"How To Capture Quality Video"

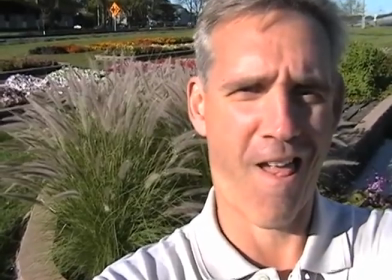(4:13)
This is fountain grass and every time I turn my head, you wouldn't hear it because I'm I'm not using this mic. That's if you're using the mic on the camera. Now here's the difference when the camera's close. Scott's moved the camera closer, and now we're using the microphone on the camera. So you can probably hear it better, I would imagine. Now I'm going to plug that right back in.
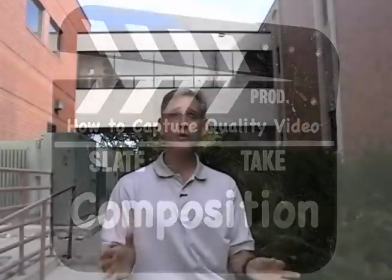(4:37)
So if we can, we're still going to use this microphone. But another thing you might have noticed is you're seeing more background, more of what I want to talk about back here.
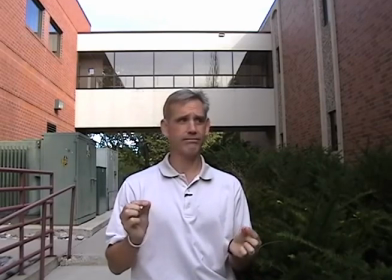(4:46)
And the other thing is, Scott is now shooting without a tripod because when you're all the way wide you can also be more stable.
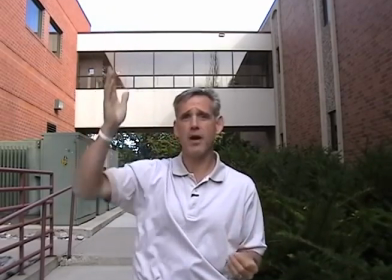(4:53)
Even though we recommend using a tripod every time.
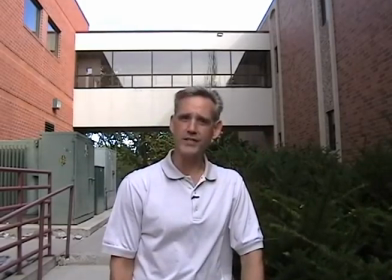(5:00)
Here's a really good example of bad composition. People tend to put heads right in the center of the screen.
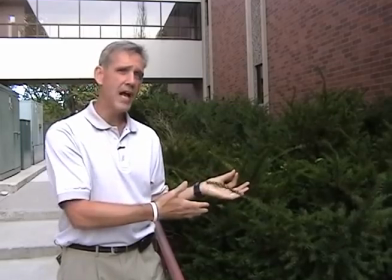(5:07)
Now that's okay, I guess, if you want to have a head in the center of your screen. But what's up here that's interesting or that you're trying to learn about,
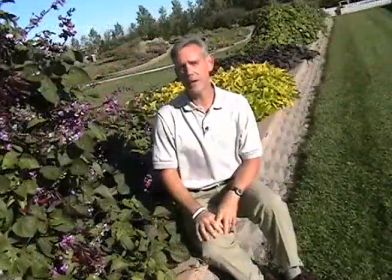(5:14)
or maybe on this side? because what I want to talk to you about is this plant and maybe some of these cool berries.
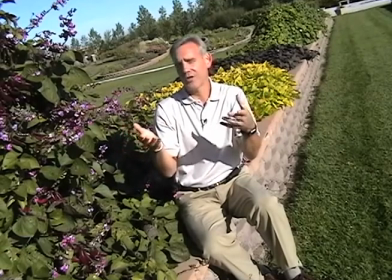(5:21)
But there's probably a better way to shoot this. We haven't moved location.
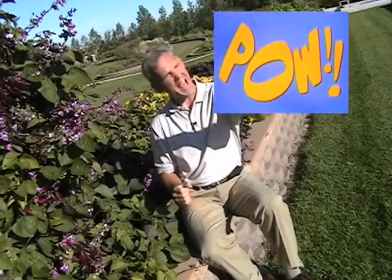(5:26)
Scott just panned the camera, tilted down a little, and now we see more of the plant I'm talking about,
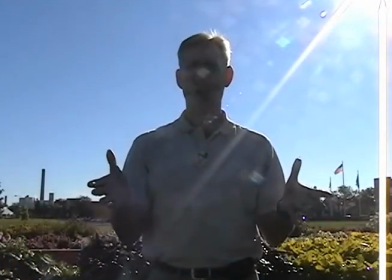(5:31)
less of the stuff above my head and over here, and now this is a well-composed shot.
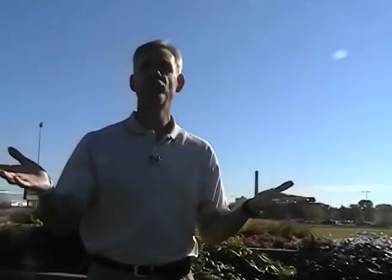(5:37)
You should be able to see that having a camera level is kind of important.
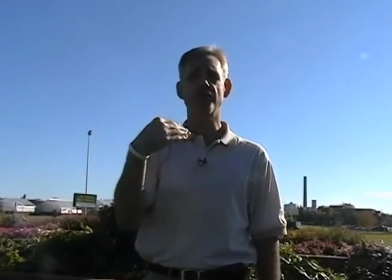(5:41)
Maybe you want to make some point about being crooked, I don't know, but to me it looks more like we're in some old Batman TV series.
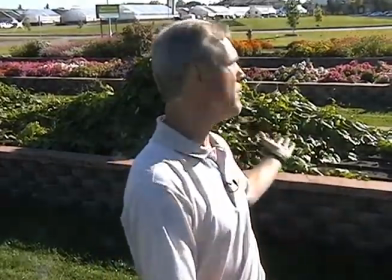(5:52)
There's a few problems with this shot. You can tell the sun glaring in, but if I just move a little this way we have no more glare, but there's still a problem. That is really bright up there, and it has more to do with the angle that you're shooting at. So if we raise the camera that might solve the problem. Now that the camera is higher you should be able to see me a little bit better because you're not competing with the bright sky in the background. But also you should be able to see more of the flowers. There's something that might surprise you when you're out in the field shooting. In North Dakota there sometimes tends to be wind. I know. So what do you do when the wind's cutting across hitting this microphone or that one? Well one way to solve it is to take the microphone. It's going to be a little noisy when I do this. And I'm just going to put it inside my shirt. Now the mic is still on me, but it's in the shirt. I don't think you hear any wind now because it's going across the shirt and working as a windscreen. The only problem you'll have is if you're using the microphone on the camera, you just have to try to get your back to the wind or out of the wind the best that you can.
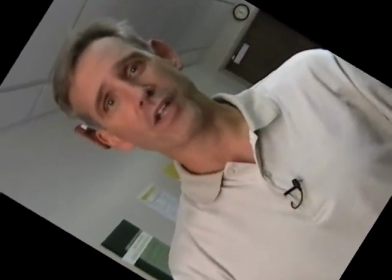(7:01)
televisions are 4x3 or 16x9 they're landscape people
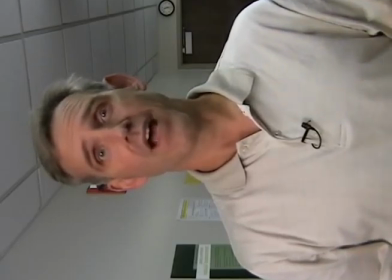(7:06)
are portrait style so when you look in your viewfinder you're tempted to turn your camera sideways
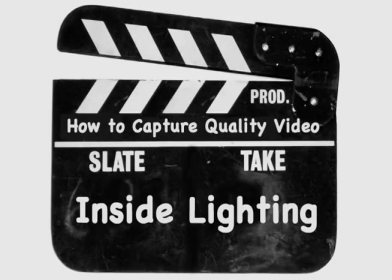(7:11)
it'll look pretty normal because the person will fit better in that format but there's a problem
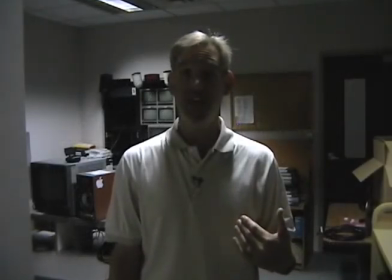(7:17)
with that as you can see i fit this format much better but
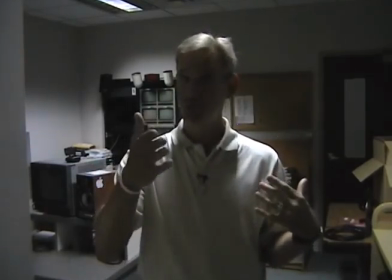(7:22)
you only make this mistake once because once you see how you've recorded it you only have a couple
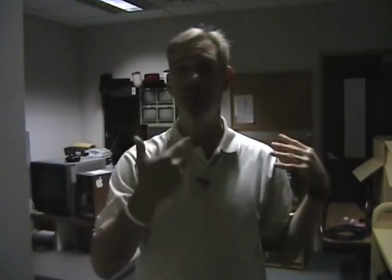(7:27)
options one is laying down and watching television or maybe turning your TV sideways.